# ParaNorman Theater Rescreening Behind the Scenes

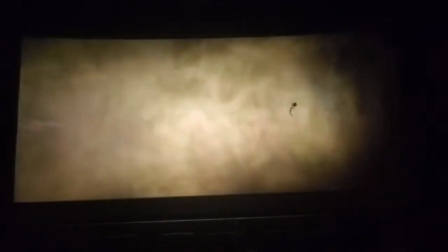731s
During the climax of the film, which was a very energetic and windy action scene, we used what is called a stunt wig,
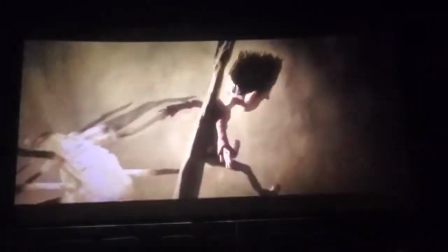737s
which had wires built into it that allowed us to sculpt and manipulate each strand of hair frame
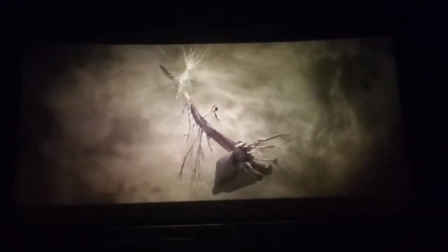741s
by frame which is much more time consuming but needed to showcase that force
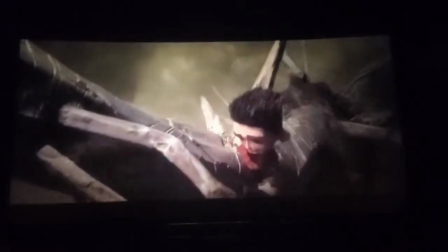746s
and echo the energy of that sequence.
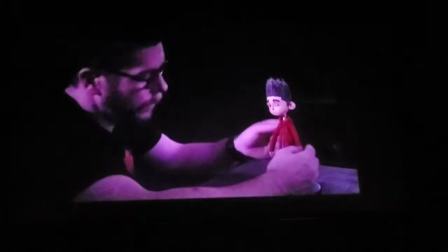748s
As Norman gains confidence, his body language changes and his posture changes so he becomes much more upright, growing as a character.
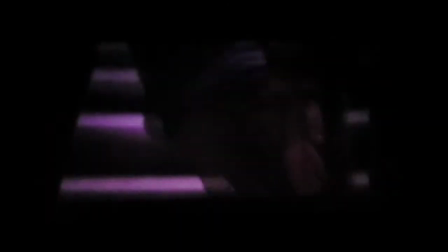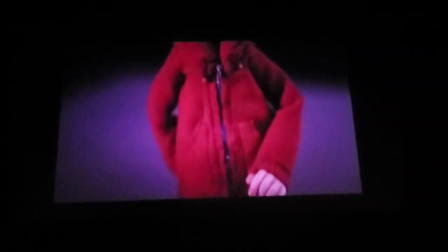763s
At the end of the film, Norman faces his fears and makes peace with the special gift that he has and becomes a much braver version of himself.
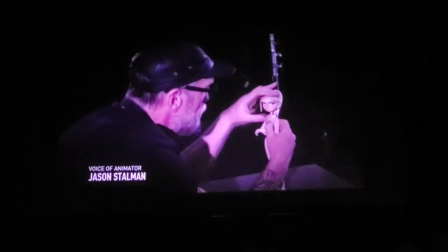774s
Courtney, Norman's older sister. You could say that she's a little self-absorbed, maybe a little superficial.
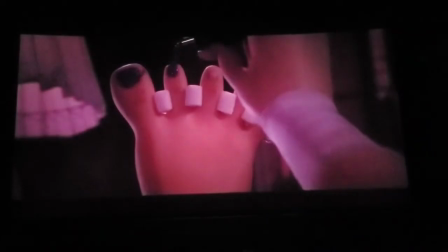781s
She can be a little mean to Norman.
I just talked on the land patrol. Tonight's going to be a total yawn.
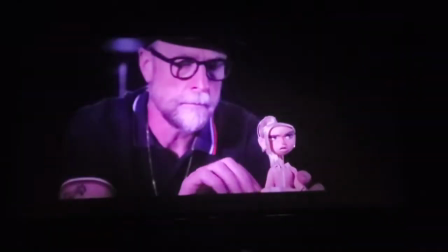788s Norman!
To try to embody those aspects of Courtney's personality,
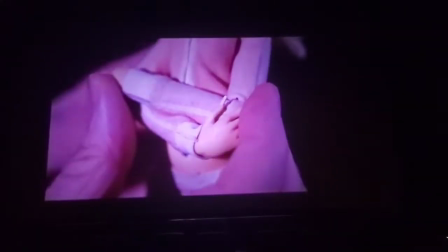795s
she'd kind of often have her arms folded like everything was really annoying and boring or just irritating to her.
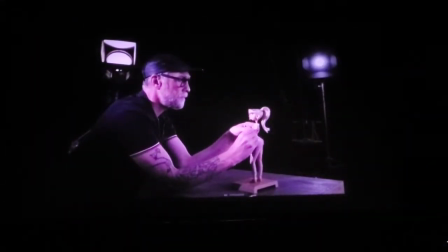802s
Physically as well. She's tall and great for doing contra posture where you bend one
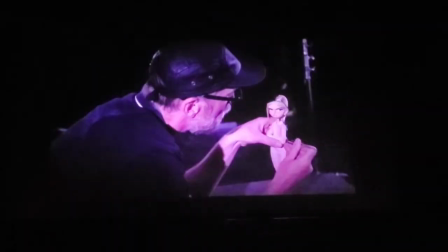807s
hip down and lower the shoulder to meet it so you kind of get a little sass going on with her.
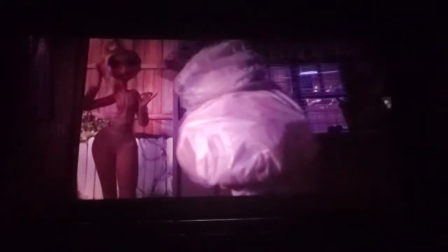812s It's like R-I-P-P-E-D. Like a seven pack at least.
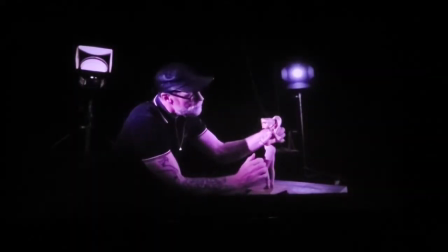817s I'm like, ew! Watch it!
She has this really fun bouncy ponytail.
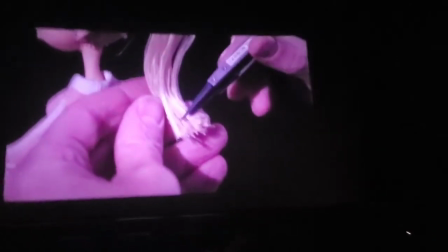824s
There's lots of hair all attaching to one sort of core grip point at the base of the hair,
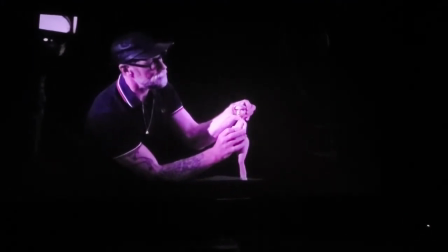830s
find that balance between simplifying and just not allowing things to become too cartoony.
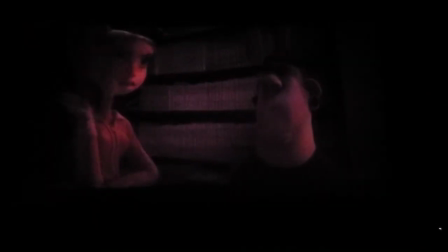838s I'm super psyched! This is turning into the most fun night ever!
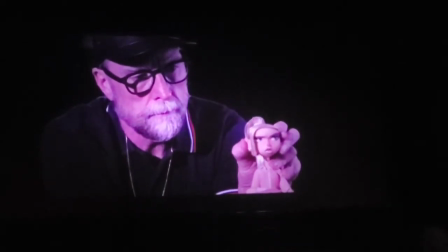841s
In the end it was lovely to see her run to her brother's defense underneath all that hard exterior.
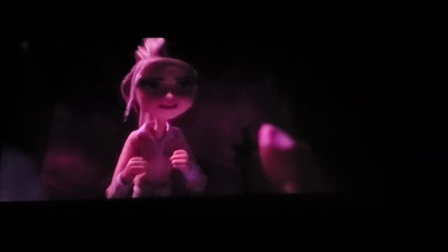847s
She really loves her little brother.
I have cheered the un-cheerable Norman and I'm not letting you give up now!
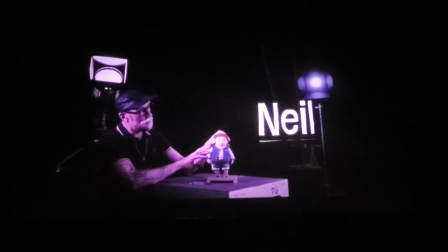856s
Neil is Norman's best friend. Well, at least he wants to be.
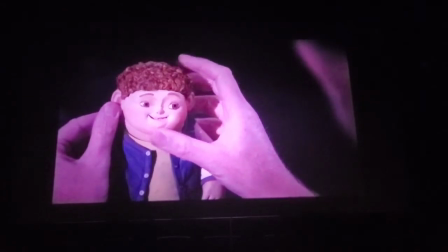861s
He's really friendly and lovable, very loyal, and he just pretty much says what everyone's thinking.
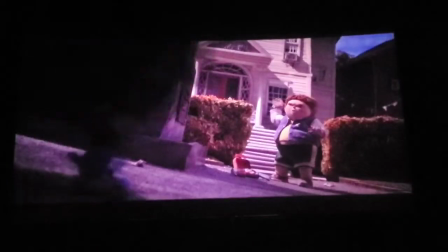868s Leave him alone! Don't make me throw this hummus!
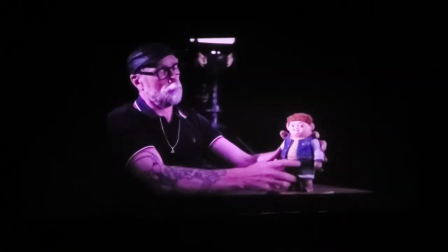873s It's spicy!
He has a breathing mechanism in his belly, or a belly mover as we call it.
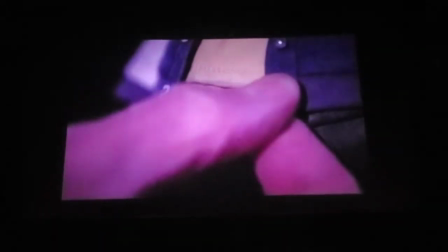879s
His belly will go up and down, then you can use the loose-fitting jacket itself
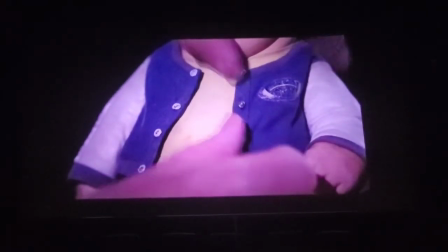884s
and just slightly manipulate it out and in to give him the impression that he's actually breathing.
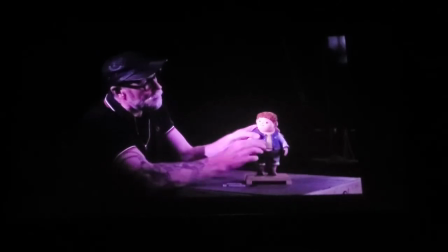893s Amazing!
To get a naturalistic walk with Neil, it was better to try and give him more of a natural gait, but at the same time,
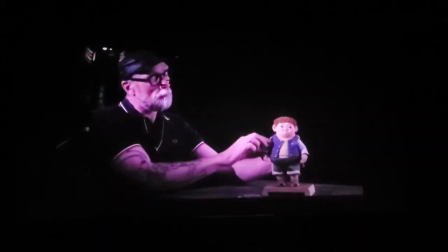901s
put a little bit of a waddle in there so he would sort of swing from the hips as he was bringing his legs around.
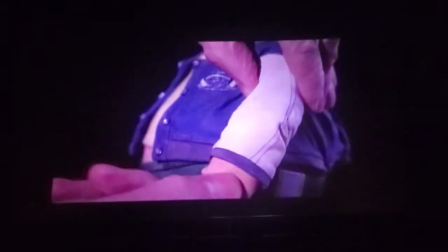906s
It was finding that balance,
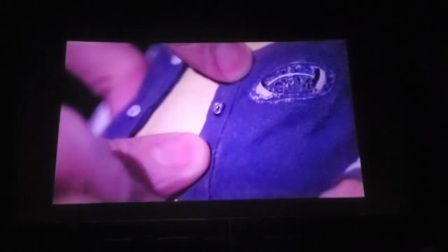908s
finding that sweet spot where you kind of sold his weight but you weren't making that cartoony and drawing attention to them.
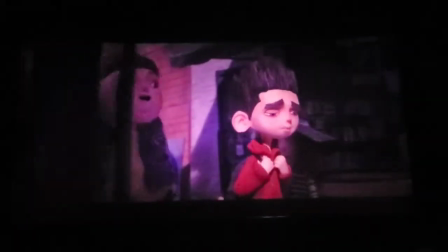916s Norman, wait up! I keep telling you Neil, I like to be alone.
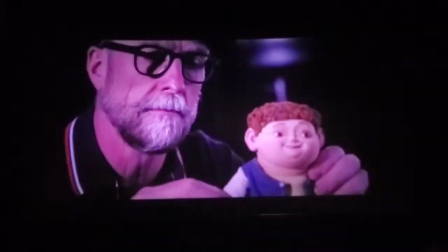921s So do I! Let's do it together!
In the end, Neil becomes the ultimate friend.
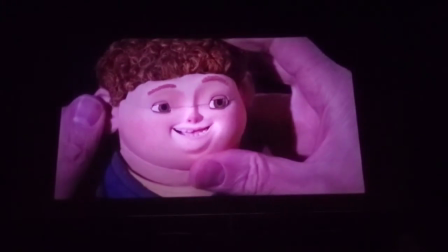927s
And who wouldn't love someone who's got a kid not on the lunchbox?
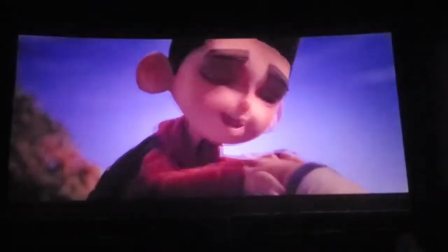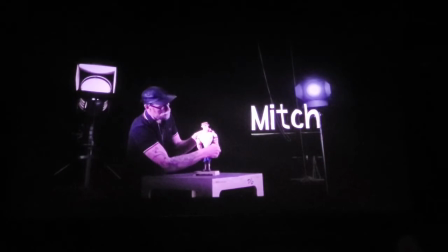936s
Mitch is Neil's older brother. He's a muscular jock kind of guy.
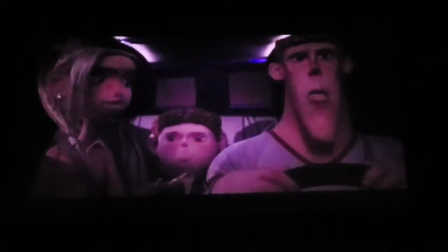941s
He's a little oblivious.
Do you use free weights because your deltoids are huge? I've never used deltoids in my life.
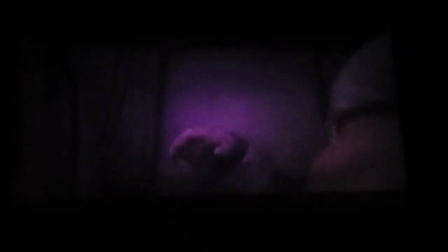948s I swear you can test me. Kill me now.
Mitch has these amazing proportions.
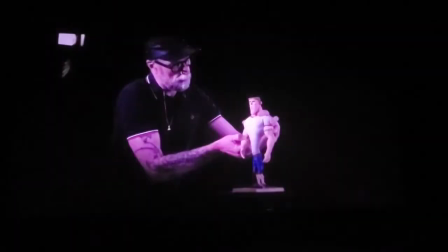955s
He's got these diddy little legs and these huge shoulders. So making sure that his weight distribution was correct when you were animating him was slightly challenging
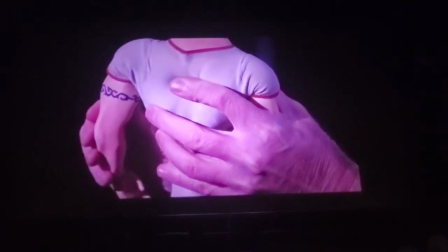964s
Wanted to still make it look completely naturalistic so that he didn't look like he was actually struggling within his own body But finding that balance